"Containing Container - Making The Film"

When I the script had come along Clifton quite knew what he wanted visually which makes you know my job that much easier so he had a full shot list with pretty much everything and obviously had to schedule schedule out the timings and how long it would take to shoot but when he sent me to that I straight away got onto a program
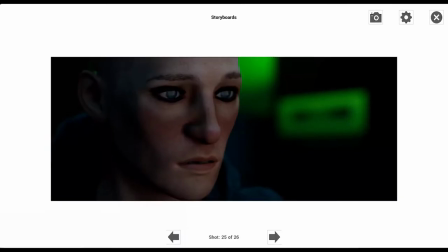(4:25)
that I've been using for a while now called Cine Tracer and it basically allows you to pre-visualize the lighting not necessarily just the shot size and everything
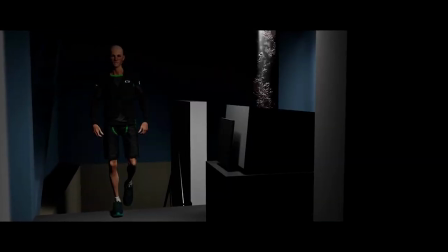(4:33)
but the actual lighting to give you more or less a real world sense of how we would light it and that allowed me to speed up the process in post-production and give Clifton a view into how potentially the film might look, which I think made him more comfortable to know where we're going with the lighting and that we can achieve it. Quite easily the best job I've ever had was I was a cinema projectionist for three years.
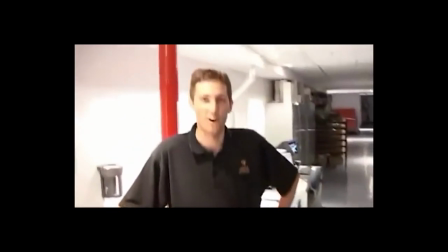(5:00)
This is going back quite a while ago and being a projectionist and
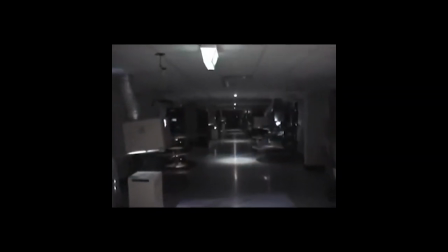(5:05)
being in those projection rooms it always felt like to me that they were very sci-fi they felt like these were like rooms that could be on spaceships that you could quite easily change them into a sci-fi setting and
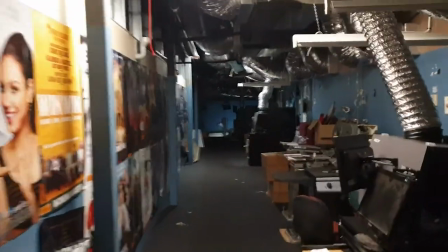(5:19)
I earmarked projection rooms as a potential location to use for a film and I'd been trying to find the right script that would fit the location and then finally container I thought well this would be the one that i could fit into this location this could be this guy's lab and i was
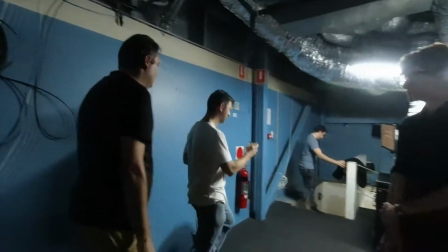(5:39)
lucky enough that i've i've had a good relationship with gladstone cinemas and they they basically let us like take over their projection room for a couple of weeks which is just amazing and i just can't can't thank them enough this film would literally have not happened if it wasn't for their location and i think it's it's almost a third of the film that location itself it just
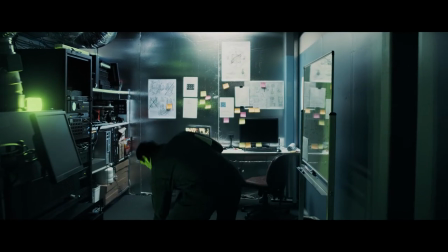(6:01)
You can't just make that on the budget that we were working with.
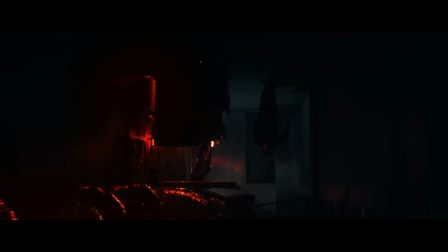(6:08)
You just couldn't make that from scratch. And just being able to step in and just light it properly and bring it to life as this lab, I think,
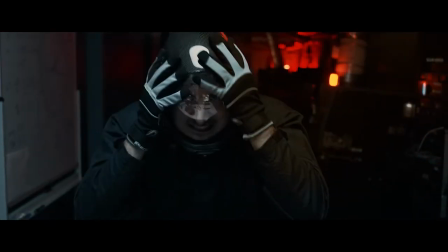(6:18)
it really brings the production value of the film way up. When I also did the previous realization, obviously I had to come up with a style, a feel that we wanted to go with.
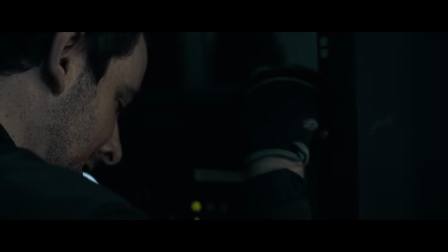(6:28)
I felt that you didn't want to see too much of the room I wanted to be a little bit more you know just see the glints of the
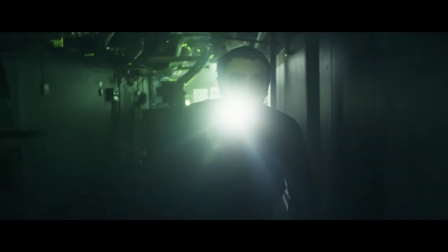(6:36)
silver and all the big you know vents and stuff that you could see in the shots and and so I kind of had that feeling
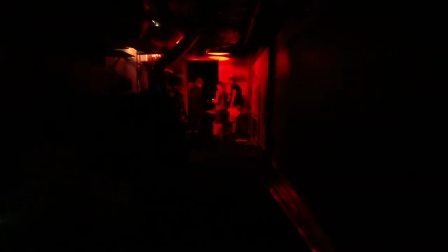(6:45)
so you know our movie references were those kind of science fiction movies so something like the alien movies and some of the you know horror movies but i also you know luckily we had that nice little background with all the machina in the back to create you know the good production design i guess to to to give us that science fiction feel that we you know we wanted to get like even though my reference of the film in a way
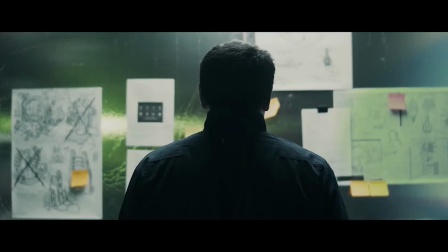(7:10)
conceptually was like 2001 but it doesn't look anything like it because 2001 was a very bright film compared to this where um we wanted to
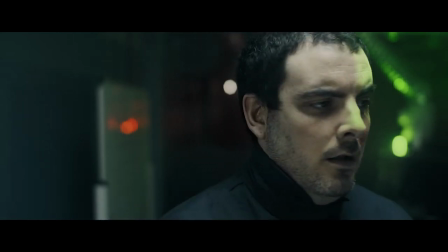(7:18)
keep it quite dark and obviously the idea of container to me is that you know you are inside this this tiny little space and it's not going to be bright and happy it's actually it's all about just being more or less functional so so luckily we had the big 300Ds and we had
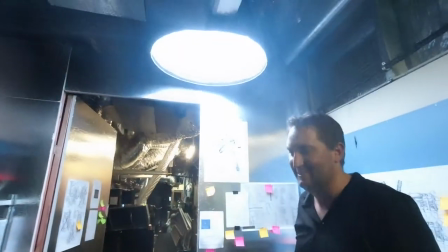(7:36)
two lights and I used one to create the background light and one to actually give him the main key light and then we had which
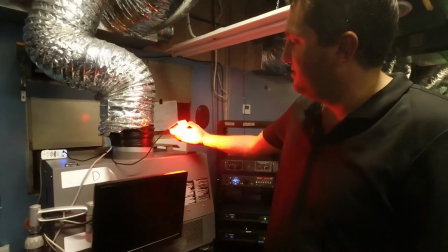(7:44)
is obviously in the in the shots but it works which is these little MC lights and they let you do all sorts of color any color and you
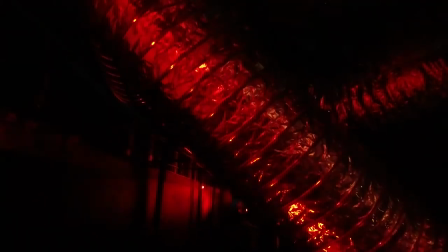(7:52)
can do all sorts of effects so that basically allowed us to do that switch over from green to red.